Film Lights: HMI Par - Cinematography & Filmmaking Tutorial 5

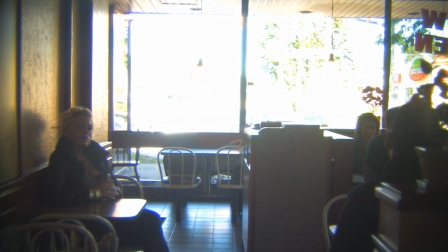243s
I could bring up the exposure in camera, like you see here, but then obviously the problem is that everything outside is way overexposed.
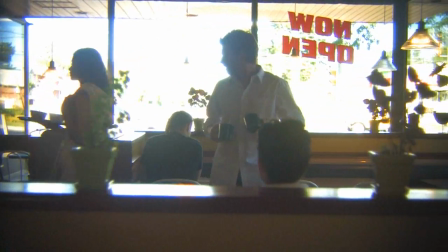253s
So in order to fix the problem, what I end up using is one of the HMI power lights,
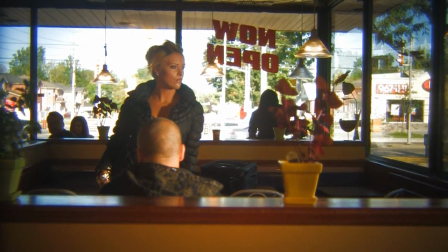258s
which is a 1200W HMI, and I put it just to the right side of the camera,
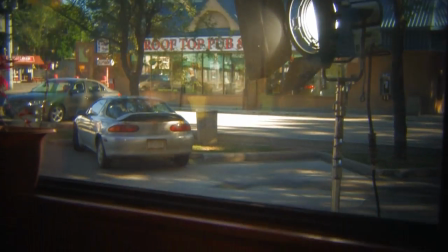264s
outside one of the windows, you can see here, and just point it right at the subject.
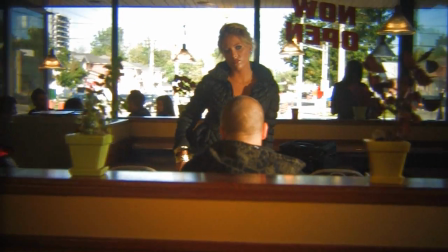271s
Here you can see me testing it out with one of the extras while the actors are getting their makeup done.
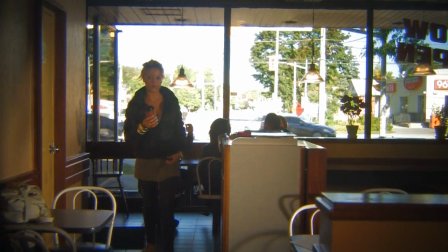277s
And here we do another rehearsal with the lights.
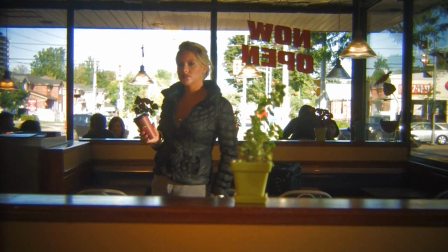284s
Looks a lot better. What I end up actually adding, though,
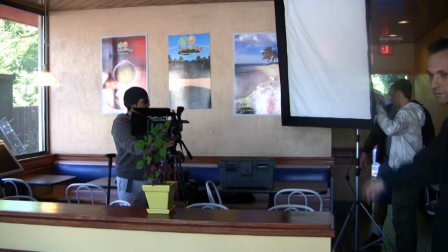288s
is this big softbox that you see up here, just to the left side of the camera, just to balance out the other side of the subject's face.
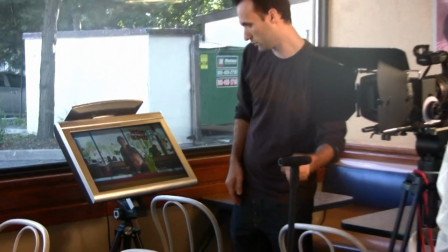297s
And then the last thing that I do is I add 1000W
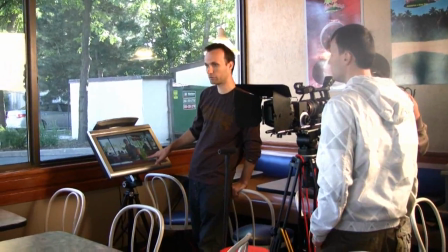303s
light there just to the left side of the actor as he comes out,
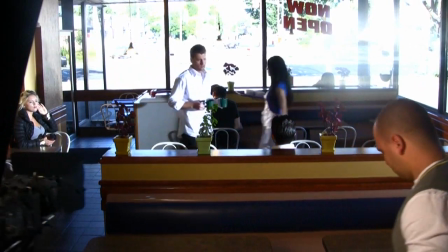308s
just to add a little bit of a rim and just to help separate him from the background.
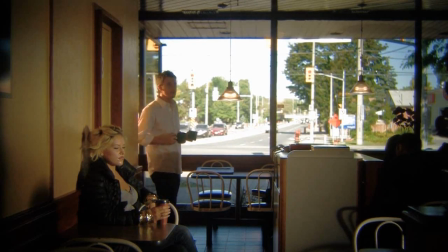316s
And that's pretty much it. This is how it looks.
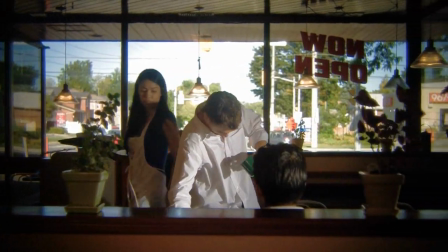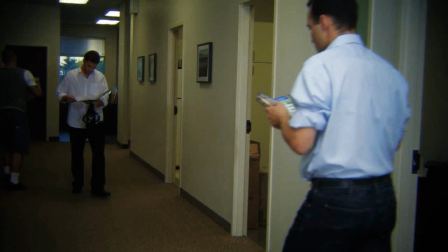326s
And here's another little sequence that we shot where we also use HMI lights.
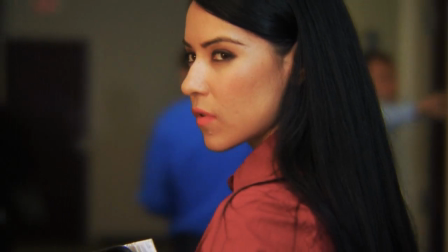332s
It's all indoors and the reason why I used it is because I just needed a lot of just big soft, you know, kind of ambient light that bounces all over the walls.
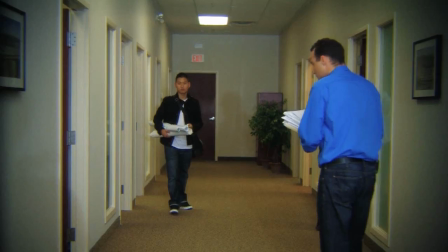341s
So basically I just took one of those HMI lights and just bounced it off of the ceiling.
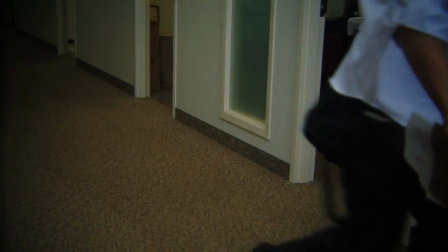347s
and as you can see, provided enough soft, equal light to light the whole office.
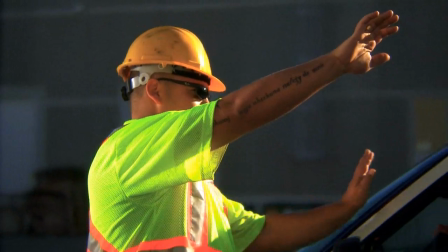354s
And that's really the reason why HDMI lights are so good.
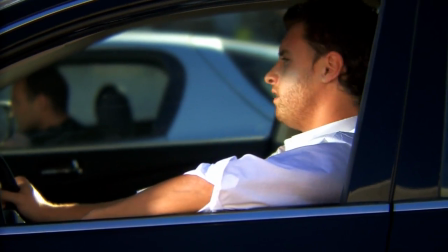357s
They're very powerful, yet they operate at reasonably cool temperatures, and they don't use that much power, especially when you consider how much light they output.
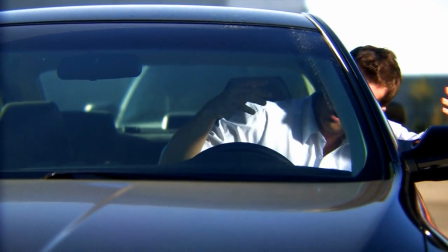367s
And I guess they are big and heavy to operate, and they can be expensive sometimes to rent,
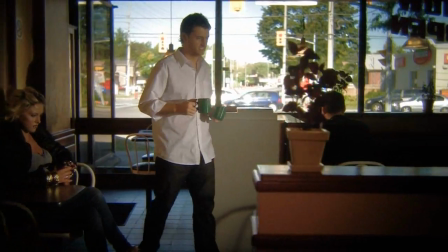374s
But other than that, they really are a lifesaver in many situations when you're filming.
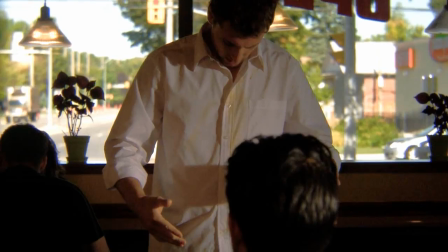382s
For those of you who always ask me what camera I used on this project,
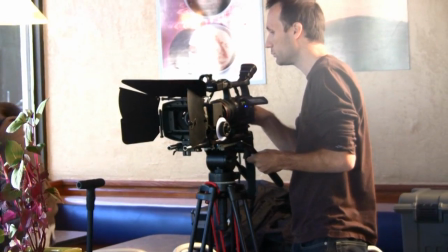386s
we shot this on the Canon XH-A1 with the RedRug Micro adapter and 35mm lenses from Nikon.
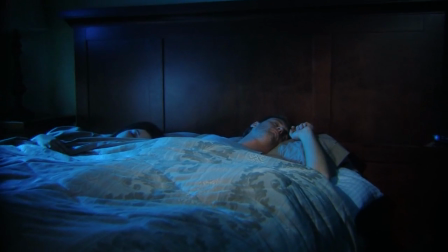395s
Still SLR lenses. So that's pretty much it. And in the next tutorial I'll show you more examples from the same music video,
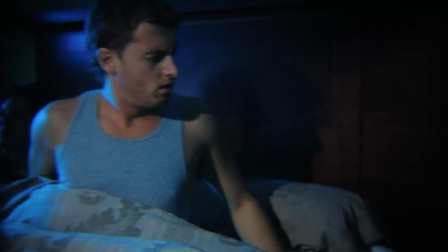404s
but I'll just show you how using color correction and some very simple
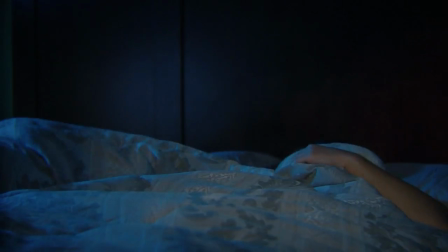409s
lighting tricks you can totally change the mood of a scene.
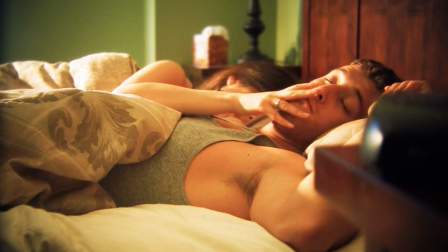414s
I hope you enjoyed it, and see you next time!